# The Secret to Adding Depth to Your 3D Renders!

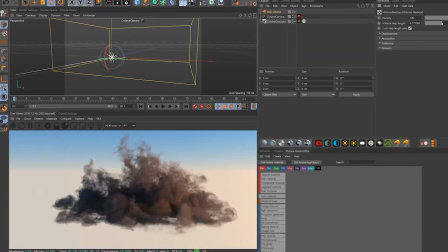0s
Volumetrics create atmosphere and sell a sense of depth and can trick the viewer into thinking they're looking at a photo.
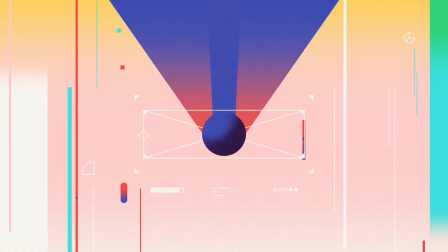Hey, what's up? I'm David Aryev and I'm a 3D motion designer and educator and I'm gonna help you make your renders better.
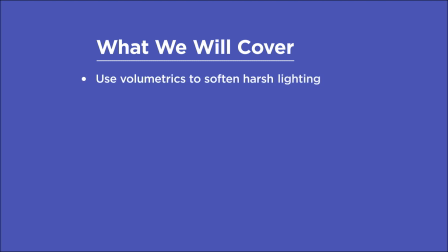19s
In this video you'll learn to use volumetrics to soften harsh lighting, hide looping scenes with atmosphere, create a fog volume and tweak settings to add mood and depth, composite in extra volumetric passes to boost the volumetrics in post,
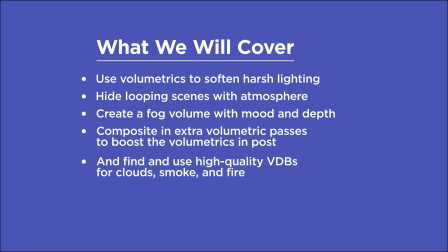32s
and find and use high-quality VDBs for clouds, smoke, and fire.
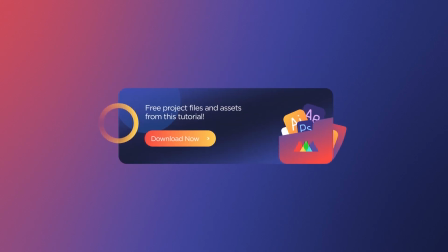36s
If you want more ideas to improve your renders, make sure to grab our PDF of 10 tips in the description.
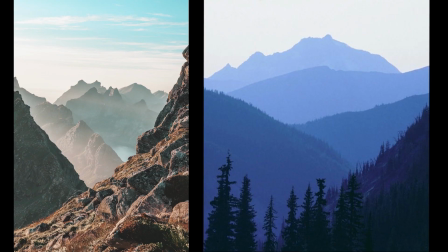42s
Now, let's get started. Volumetrics, also known as atmospherics or aerial perspective, is the effect that the atmosphere has over great distances by absorbing light and causing colors to get more desaturated and blue over those distances.
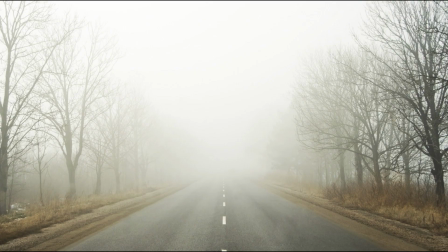55s
Volumetrics can also be cases where a scene is full of fog or haze or just clouds.
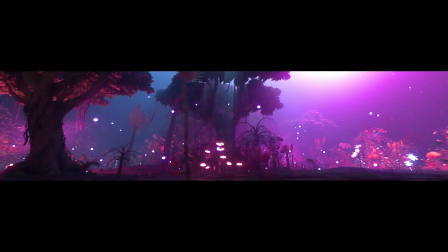59s
Creating atmosphere can soften the light and really convince the eye that we're no longer looking at harsh CG, but something real.
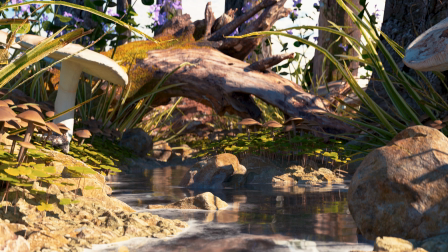65s
For example, here's a scene that I put together using Megascans, and the sunlight is nice, but it's also pretty harsh.
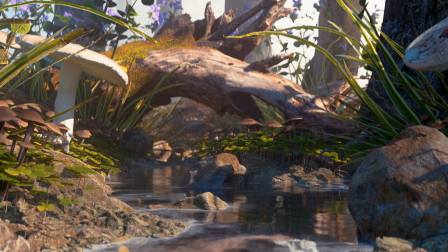70s
Once I add in the patchy fog volume, the light quality gets much softer and more pleasing to the eye.
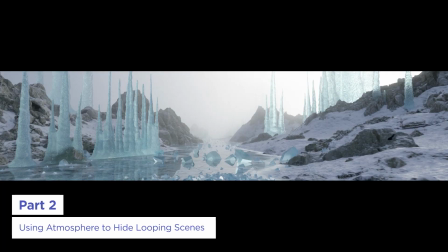75s
Here's a shot from some concert visuals I created for Zed, and you can see that without volumetrics,
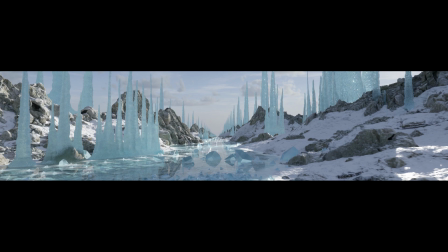80s
all the repetitions of the environment are noticeable because I needed the shot to loop while moving in the Z direction.
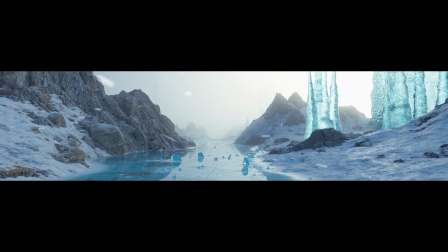85s
Without volumetrics, this just wouldn't have been possible. Also, the haze makes the air feel so much colder and more believable.
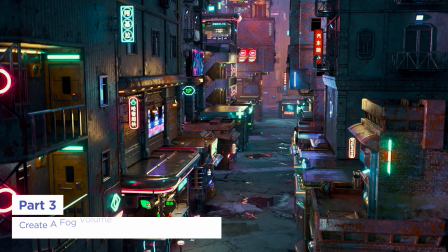91s
Here's that cyberpunk scene again with volumetrics, and here it is without.
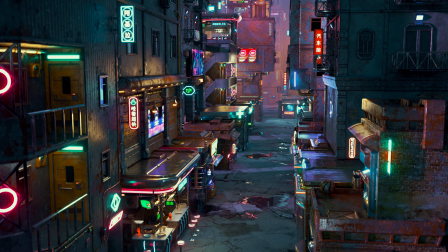95s
Even though it's only really affecting the far background, it makes a big difference and implies the world is larger than it is.
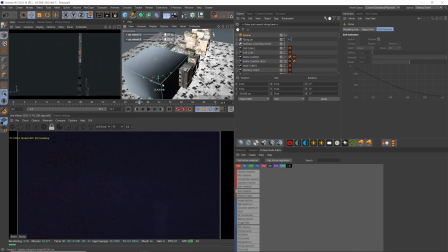101s
Here's how I'd go about this. We just create a standard fog volume box and scale it up, then I put a white color into the absorption and scattering, and bring the density way down.
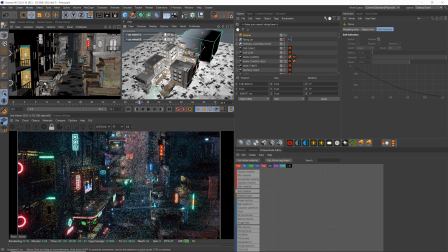110s
Then I push it back into the scene so all the foreground stays contrasty, and we get the best of both worlds with a nice contrasty foreground and a hazed background.
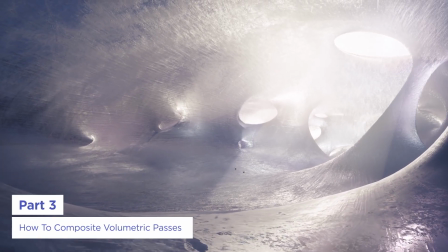118s
I've got another good example here from a music video I did a couple years back featuring ice caves.
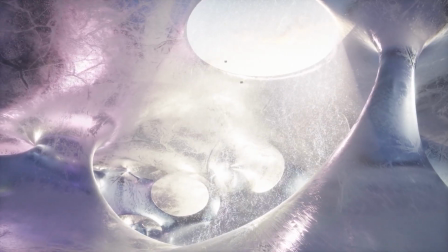123s
In the last couple shots I added some haze in to make the scale feel a lot bigger and I even did a separate pass of just volumetrics by turning all the materials to diffuse black.
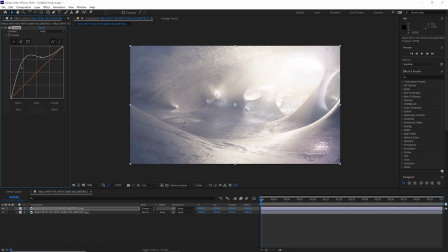132s
This renders super fast this way too and here you can see me adjusting the amount of volumetrics up and down in After Effects with curves and duplicating the pass to get even more direct god rays in the shot as well as masking out the opening so it doesn't blow out too much.
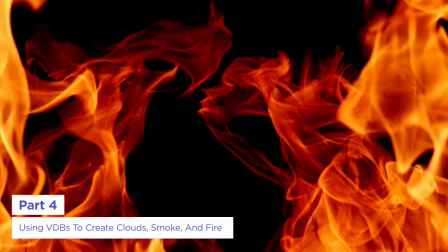145s
Finally, Cloud, Smoke, and Fire are other types of volumetrics that can add a lot of life to your scenes,
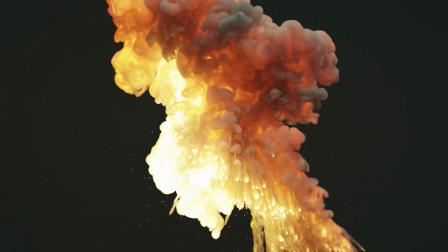150s
and there's some great software out there for creating these in C4D, like Turbulence FD,
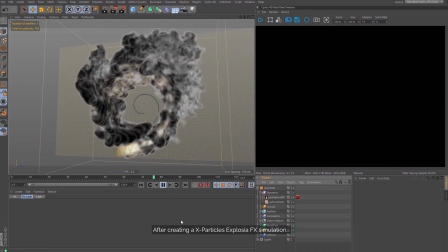154s
X-Particles Explosia, and JengaFX Embergen.
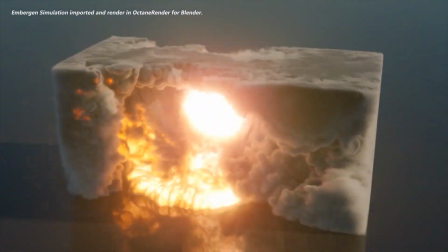161s
If you don't want to jump into simulating though, you can just buy a pack of VDBs.
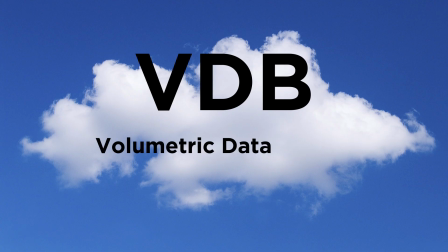165s
VDB just stands for Volume Database, or depending on who you ask, Volumetric Data Blocks, or just whatever helps you remember it, like Very Dope Best Friend.
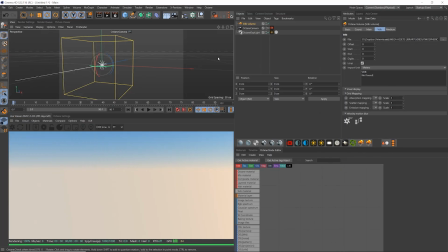173s
And you can pull these into Octane directly here using the Octane VDB volume object.
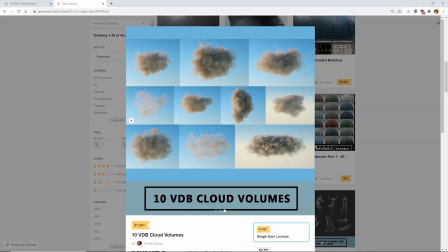179s
These ones from Travis Davids are a great starting point for only $2, and then there are these sets from my buddy Mitch Myers,
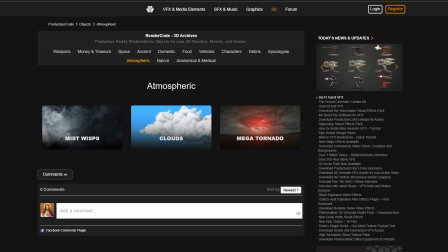185s
and some very unique ones by the French Monkey, as well as some interesting ones from Production Crate like this Mega Tornado.
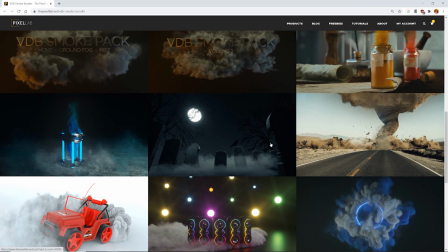191s
And finally, the Pixel Lab has a ton of packs, including animated VDBs, which are otherwise very hard to come by and can save you from having to do Sims.
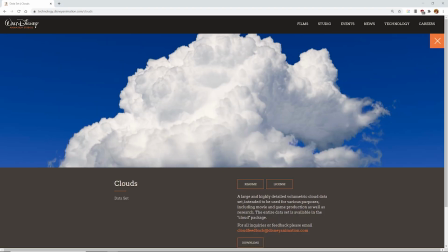199s
There's also a very cool and massive VDB from Disney that you can download for free here that's great to experiment with. By keeping these tips in mind, you'll be well on your way to consistently creating awesome renders. If you want to learn more ways to improve your renders, make sure to subscribe to this channel and hit the bell icon so you'll be notified when we drop the next tip.